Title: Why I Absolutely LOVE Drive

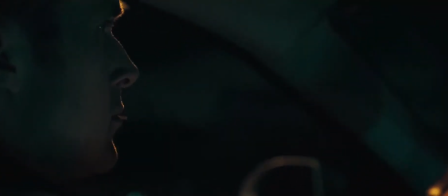I've always considered myself a substance over style person,
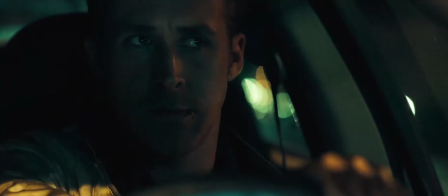but there are some movies with such immaculate style, you can't help but be mesmerized by them.
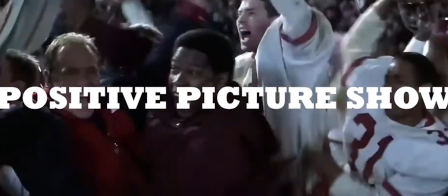Welcome to the Positive Picture Show, where I talk about movies that I love.
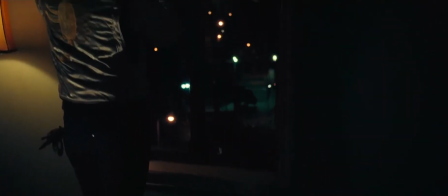Movies like Drive are so cool that it instantly becomes uncool to like them.
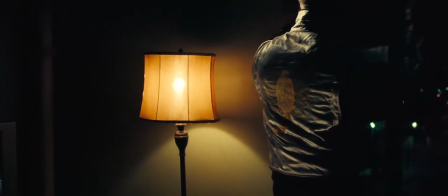From the pulsing soundtrack, to the minimal dialogue, to the expertly framed moments, Drive is perhaps the coolest movie ever made.
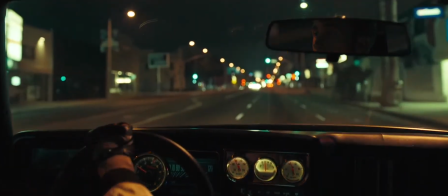And I use that term a little derogatorily, even though I absolutely adore this movie.
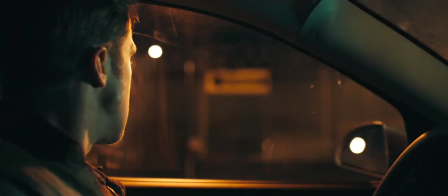Talk about a perfect cold open. Tick of the Clock by The Chromatics is the absolute best song to start this film off with.
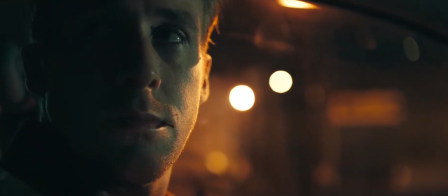It works thematically and stylistically to create a tension and a vibe that's hard to find in any other movie.
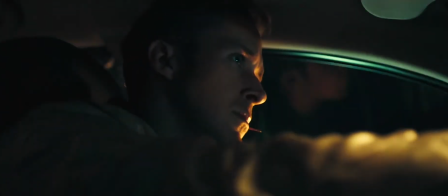Wordless Gosling, listening intently to the police scanner as he meticulously weaves his way through LA is a neo-noir dream.
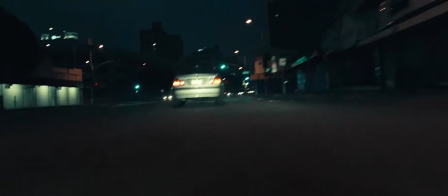The shots are tight, the cinematography is gorgeous but simple, and the writing flawless.
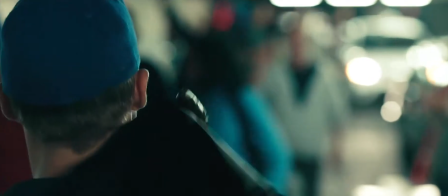When Gosling pulls into the stadium and flips his jacket inside out, I audibly gasped.
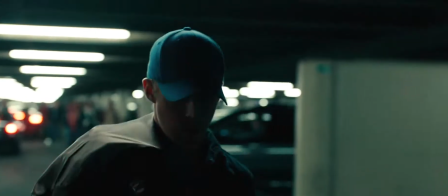It's so smart, so smooth, and teaches you everything you need to know about this unnamed driver.
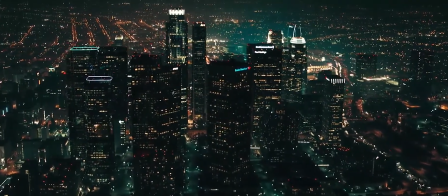Night Call by Kavinsky was written for this movie I swear or
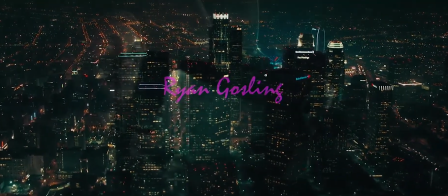maybe this movie was written for that song either way there are few more pristine
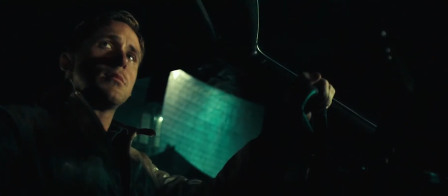marriages between film and song than Drive and Night Call the energy
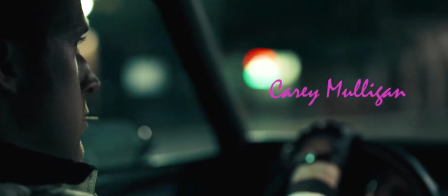of that song and all the songs of this soundtrack permeates every second of the movie
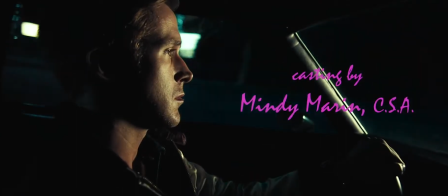and every fiber of your body paired with the moody shots of darkened Los Angeles and the hazardously purple credits,
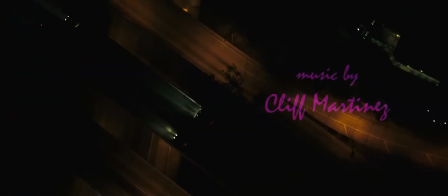you slip in this world effortlessly. You become entranced by this movie.
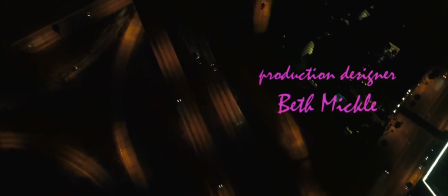That may be the only word to use to describe the feeling of watching Nicholas Whining Refn's films.
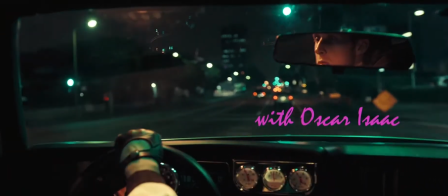They're entrancing. Like watching a hypnotist lure you in with neon and synthwave.
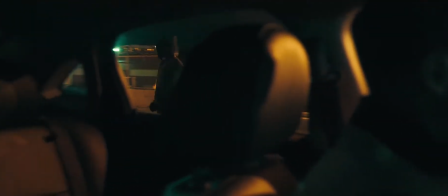Refn is certainly an auteur. He has full grasp of his art form.
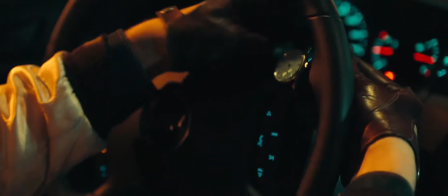I'm not a fanatic of Refn's.
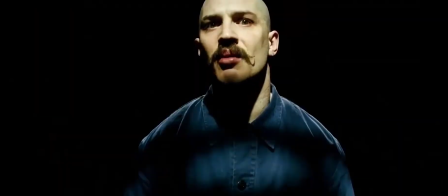I've only seen Only God Forgives, Neon Demon, and Bronzen, and haven't fallen head over heels for any of them besides Drive.
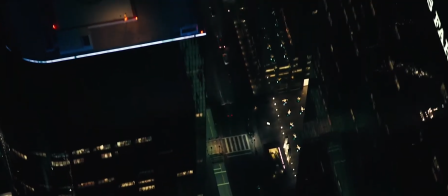Drive certainly is his masterpiece. There are shots that seem simple, but are actually deeply layered.
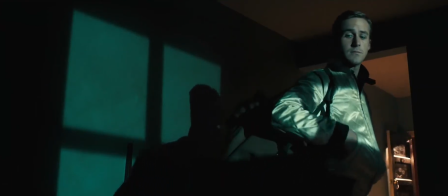The shot of Gosling standing alone in his apartment with the crossbar shadow of the window marking him invokes this feeling of imprisonment,
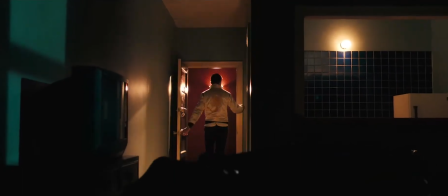Like he's staring out of the solitary window of a long locked cell. You know he feels trapped even before you know why.
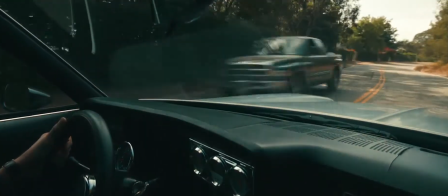His hand alone and without expression on the steering wheel implies how he feels like a tool, not a person.
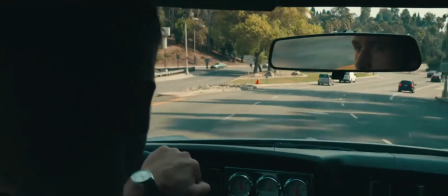We don't get his face, his feelings, his experience. We just get his skill and his expertise.
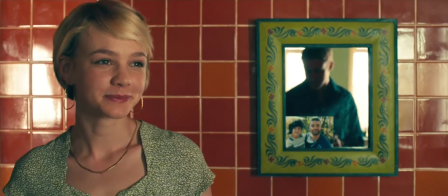The driver reflected in the small frame across from Irene emphasizes that he is separate from her.
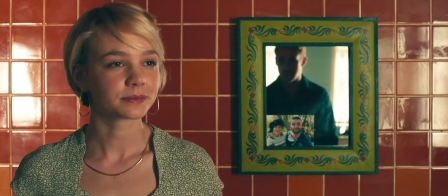That they're not from the same world. His reflection is even out of focus, whereas the picture of her husband is more pronounced.
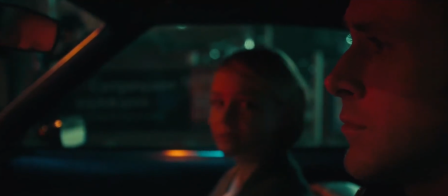Sitting in the car, bathed in the red taillights, as the news of Irene's husband returning washes over them. Helps us understand the driver's fear, even when his face doesn't. The driver, framed as a minuscule figure in his own home,
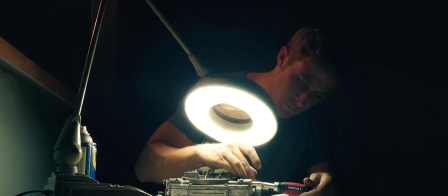illuminated only by the feeble ring light, shows us how small and worthless he feels.
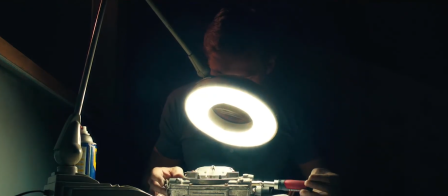How alone. I wish I could go through all of them.
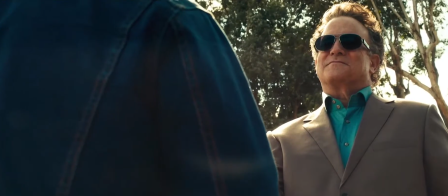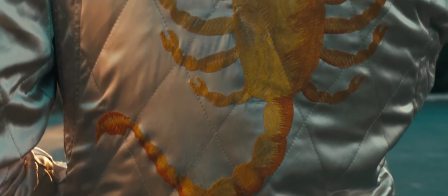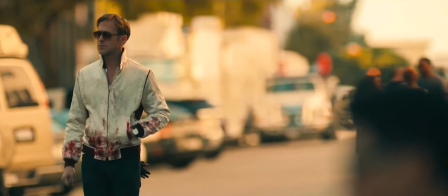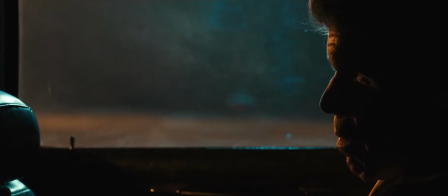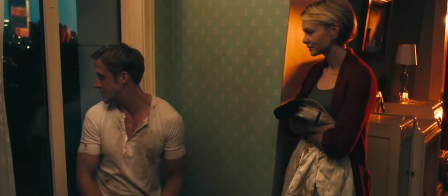Gosling has made, at this point, an entire career off of being the stoic antihero.